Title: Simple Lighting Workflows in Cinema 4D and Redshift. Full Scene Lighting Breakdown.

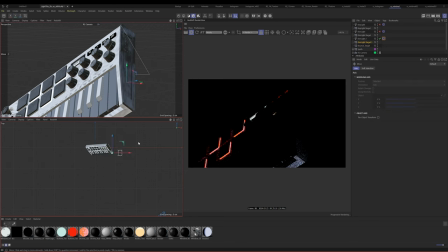(12:26)
Oops, wrong one. Let's go to the actual light, and let's move this light kind of like it's coming from below, right? So it's like kind of just creating interest. And the other goal is to kind of kiss these keys here, right?
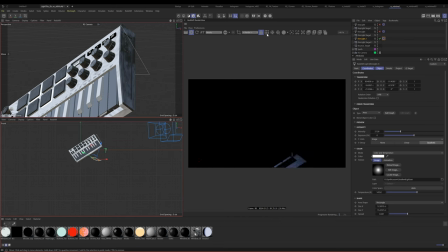(12:42)
So like we want to just kiss these keys so that it just creates a tiny bit of interest. Let's go ahead, oops, and let's make this perhaps just a little bit bigger. Maybe get some interest. Let's turn on our other rim light.
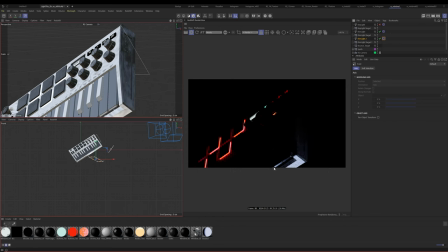(13:01)
You see our other rim lights helping paint this, and then we're also getting these nice details here. All right, let's turn back on our key. Oh yeah, it's starting to get pretty good. Now for this rim light, I actually don't want it quite as blue. I want a little bit more of a natural color.
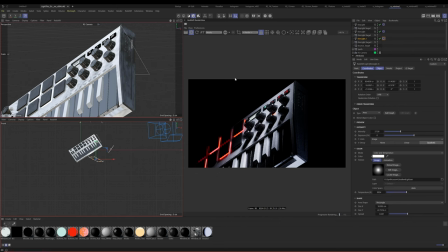(13:23)
So that's pretty cool. All right, so we're starting to get somewhere. So you're seeing that we're starting to paint the picture, but it's still pretty dark. All right, and if we're thinking of this as a product, well, there's one thing in my opinion that's kind of a problem, and that is you can't see what the product is.
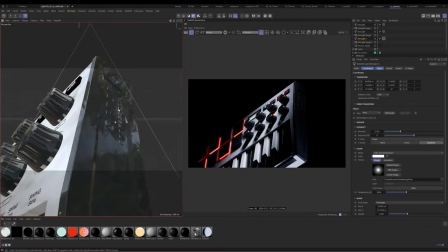(13:39)
So if you see over here, we actually have a logo here.
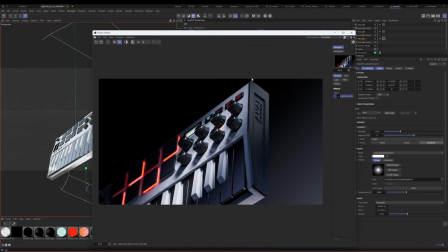(13:42)
So what I did is I actually created a second light that kind of helped this logo pop out.
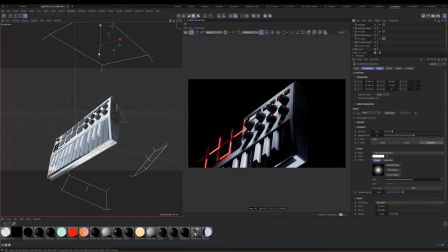(13:48)
And I think we should probably take our key light maybe. And I think our key light should maybe just come over just a little bit so we also help this logo. But this logo needs more help. So let's just duplicate our key light, and we're gonna call this logo light.
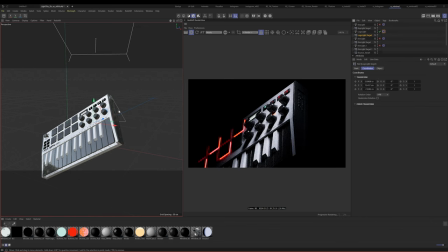(14:05)
Okay, and now we're just gonna solo this, and we know that we want this target to just be
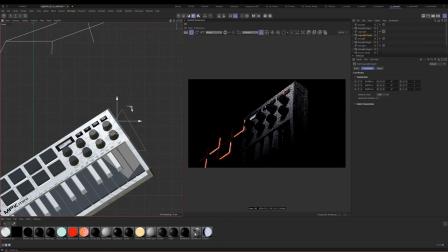(14:15)
on this side panel. Okay, so let's just put that on the side panel. And I can't remember what I did here. Let's just see what it looks like. It's probably gonna be too bright.
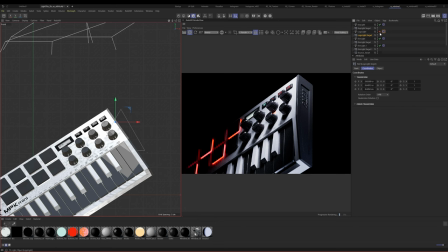(14:26)
No, it's not too bad, actually. So now you can see that just by adding this light, you know, we've kind of helped this out a bit, you know? And perhaps, perhaps something like this.
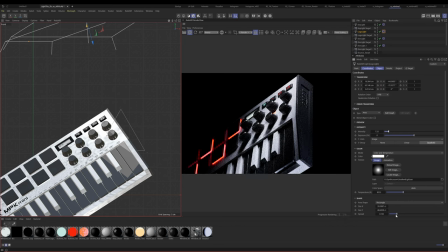(14:43)
And then let's take the spread maybe even down a little further.
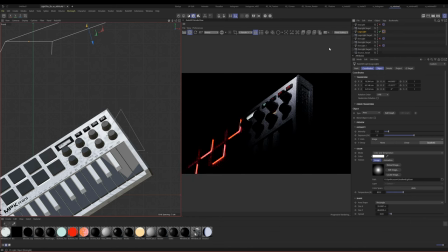(14:48)
That way, let's just solo this again. Okay, so I want this to be
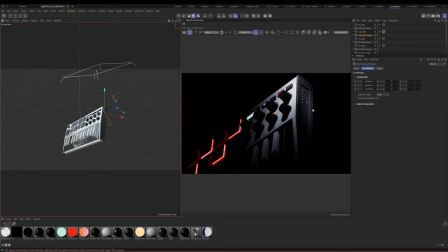(14:58)
just like that. So now it's just kissing it. You can see it's just kissing that. This is what I don't remember why I did, but let's just see what it looks like all together. All right, so if we put this all together, I think what I'm gonna do, because now this is kind of getting too hot,
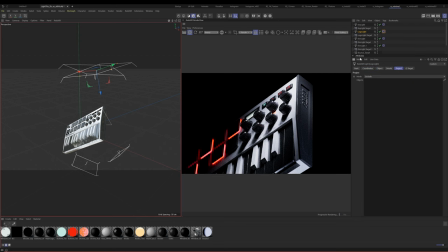(15:12)
I'm gonna go to this logo light and I'm gonna have it only affect that side panel. So basically it's only gonna affect this side. Let's not exclude, let's put this to include. Okay, so now it's just affecting that side and it's starting to get somewhere.
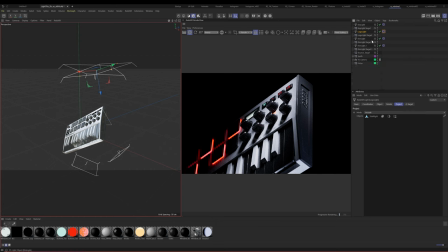(15:30)
All right, so this is nice. You know, we're starting to get something. We're starting to get somewhere. Obviously our shadows are pretty dark here and we're missing a little bit of, you know, if I compare, we're missing some of these.
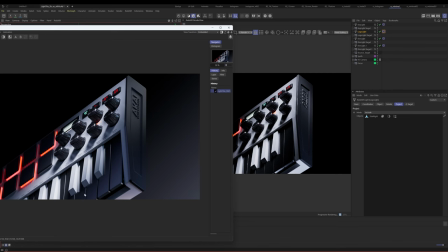(15:45)
You can see how light these shadows are, and we're also missing some reflections here. So let's talk next steps.
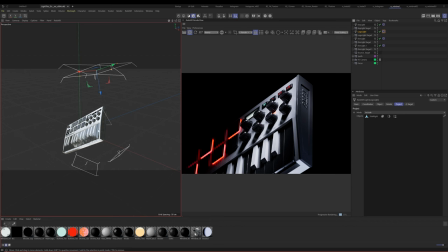(15:51)
So next that we have what I would consider our core setup. So we have key light, logo light, and two rim lights. The next thing that we need to consider is we need to consider a fill light. So let's go ahead and create a dome light. Okay, now dome light is going to blow it way out.
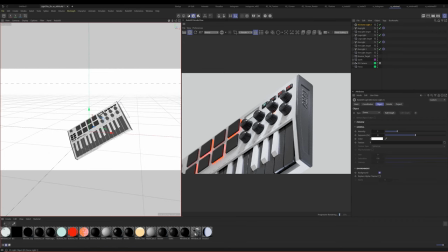(16:11)
It's going to be super bright, but that's fine. All right, so then let's go ahead and let's add an HDRI to this.
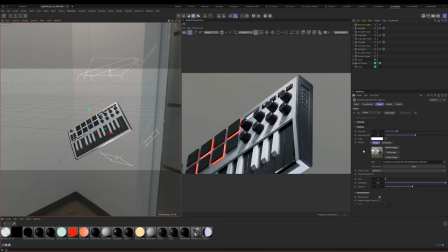(16:17)
Now I've already selected an HDRI that I felt like it works. Okay, so this is just an HDRI.
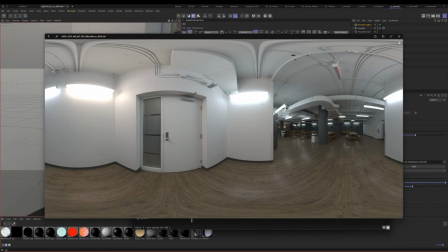(16:23)
I thought it had some nice highs and lows, but the one thing I don't like is that there's this brown in here.
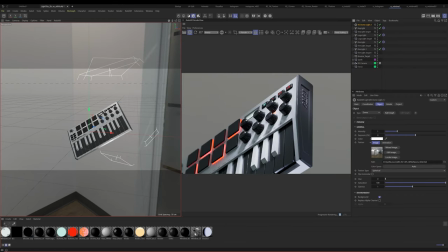(16:29)
So how we fix that is let's go ahead and let's just change the color of this.
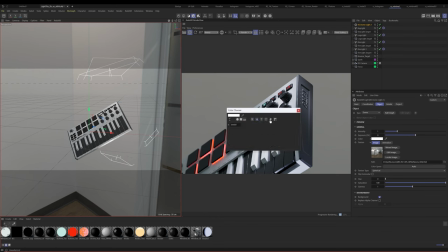(16:38)
So we can come to our color and I'm just going to copy what I had before, but essentially what I'm doing is I'm just making it like kind of blue,
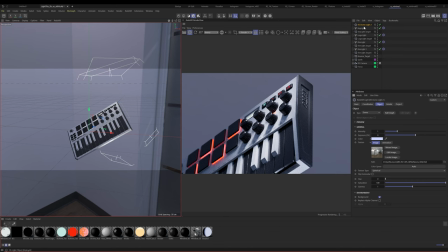(16:45)
that way that kind of brownish tone isn't in there. And then let's go ahead for this. And what I want to do is I want to create two separate dome lights.
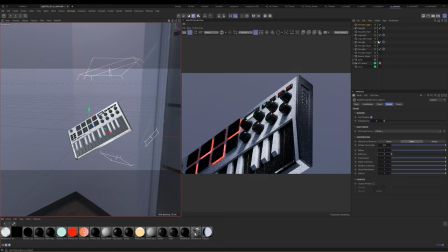(16:58)
Now the first dome light is going to be just for the lighting. So I want to actually take off the reflection. That way we're only seeing this, right? We're only seeing what's happening with this. Okay, it's just creating a fill. So this is the first thing we want to do, because if we start adding reflections, it might not be quite what we want.
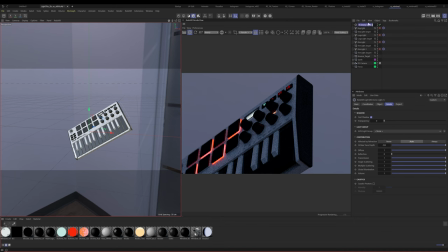(17:17)
So that's great. So let's just call this fill light. All right, but you're gonna see what happens here. A couple things happen. First of all, we have created something that is too bright, in my opinion.
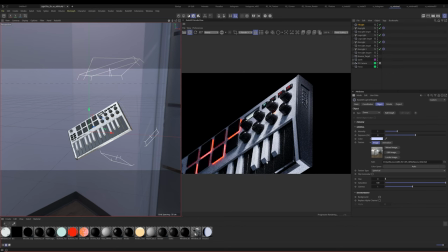(17:34)
So let's go ahead and first of all, let's turn off the background, because this is, we want a dark environment in the background.
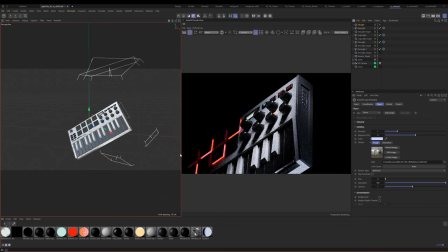(17:40)
But what I don't like is we used to have this nice fall off that was happening here into the darkness, but now we've lost that. So how do we fix that? So let's go ahead and let's just block the light, right? So like if something's in the way, just block it. So let's go and let's create a plane.
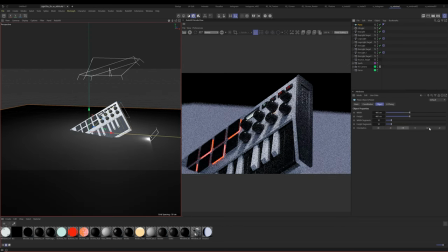(18:01)
I'm gonna turn this off while I'm doing this just so my computer doesn't get angry.
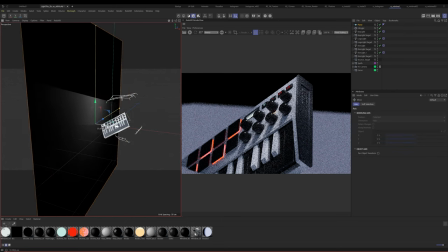(18:06)
And this is essentially gonna block the dome light that is happening on this side, right? Because we want this like nice fall off to happen. So what I have is I just have a pure black texture here, just pure black, nothing else.
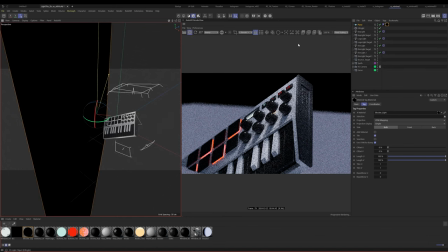(18:20)
And we're gonna just apply that to this plane, okay? And let's see how close we got.
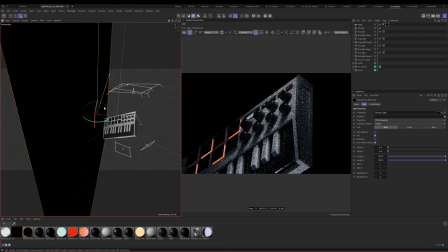(18:27)
So it's not too bad. It's already kind of working. And then you just kind of move it around to where it's like blocking as much as you want it to block.
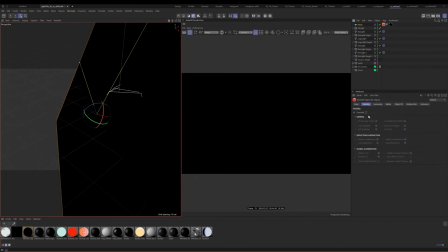(18:35)
And you can see it just got in front of the camera. So let's go ahead and do a render tag, redshift object, and let's turn off the primary ray visibility.
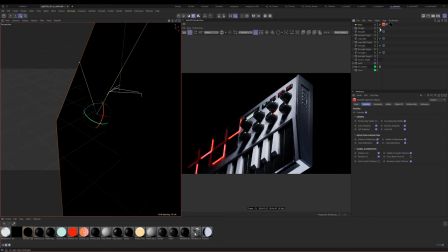(18:44)
So now this is really good, because now we're still getting our fall off, but we are still getting the benefits of some of the fill light.
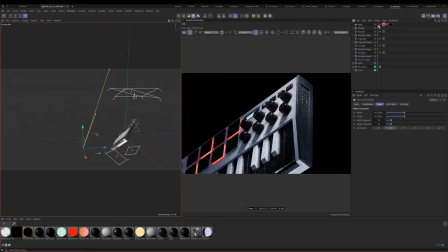(18:54)
Okay, so that's feeling pretty good to me. So again, what we're doing is we're just creating, sometimes you want it to be pure black, and this is where comping comes in. If we end up wanting to make this go pure black, we can do that in comp. So now what we've done is we add a fill light, right?
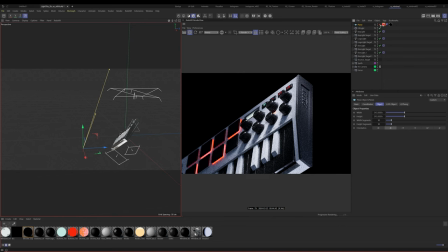(19:10)
Add the fill light, and that adds just a little bit of fill, but then we want to just take a little bit away. So we're gonna say that's pretty nice. Next, let's go ahead and duplicate this. I'm gonna pause this. Whenever I'm duplicating lights or anything like that,
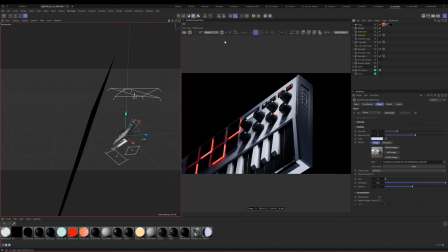(19:29)
I try to always turn off my my preview, because a lot of times it can get not happy. So let's go, and this is gonna be our reflection. So once again, I'm gonna turn off everything, and let's just see what it looks like.
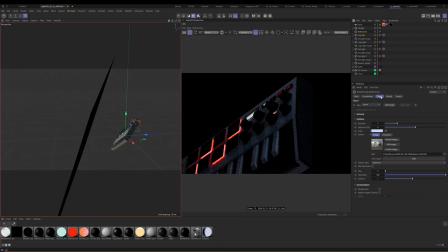(19:43)
It's gonna just be a fill light. But this time, again, I'm gonna turn this off. I'm gonna say zero to everything but the reflections. So go to your details. So now this is only going to be putting out reflections, so this will be quite dark.
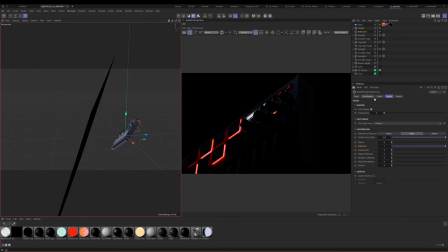(19:58)
Okay. Now, I'm going to cheat here. I've found a position that I like for this and also intensity. So basically, let's go ahead and turn up the intensity to like around here. So now you see we're starting to get some extra reflections that are happening here and they're feeling kind of nice.
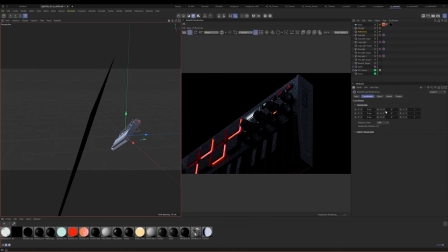(20:17)
We'll just do an even three. And I'm going to cheat with my rotation values here. So I had 6, 186, and 82. And again, this is one of those things where it just like takes time. You just kind of have to like move it around and see how it feels. And, you know, that's where kind of the art comes in.
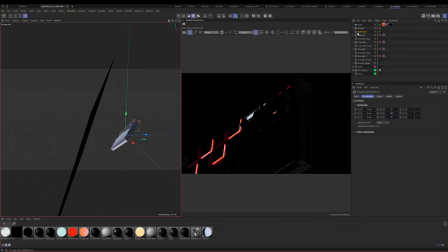(20:35)
And also the pain in the ass part comes in. All right. So the only other thing I did on this is I went to a project and I just excluded the side panel because...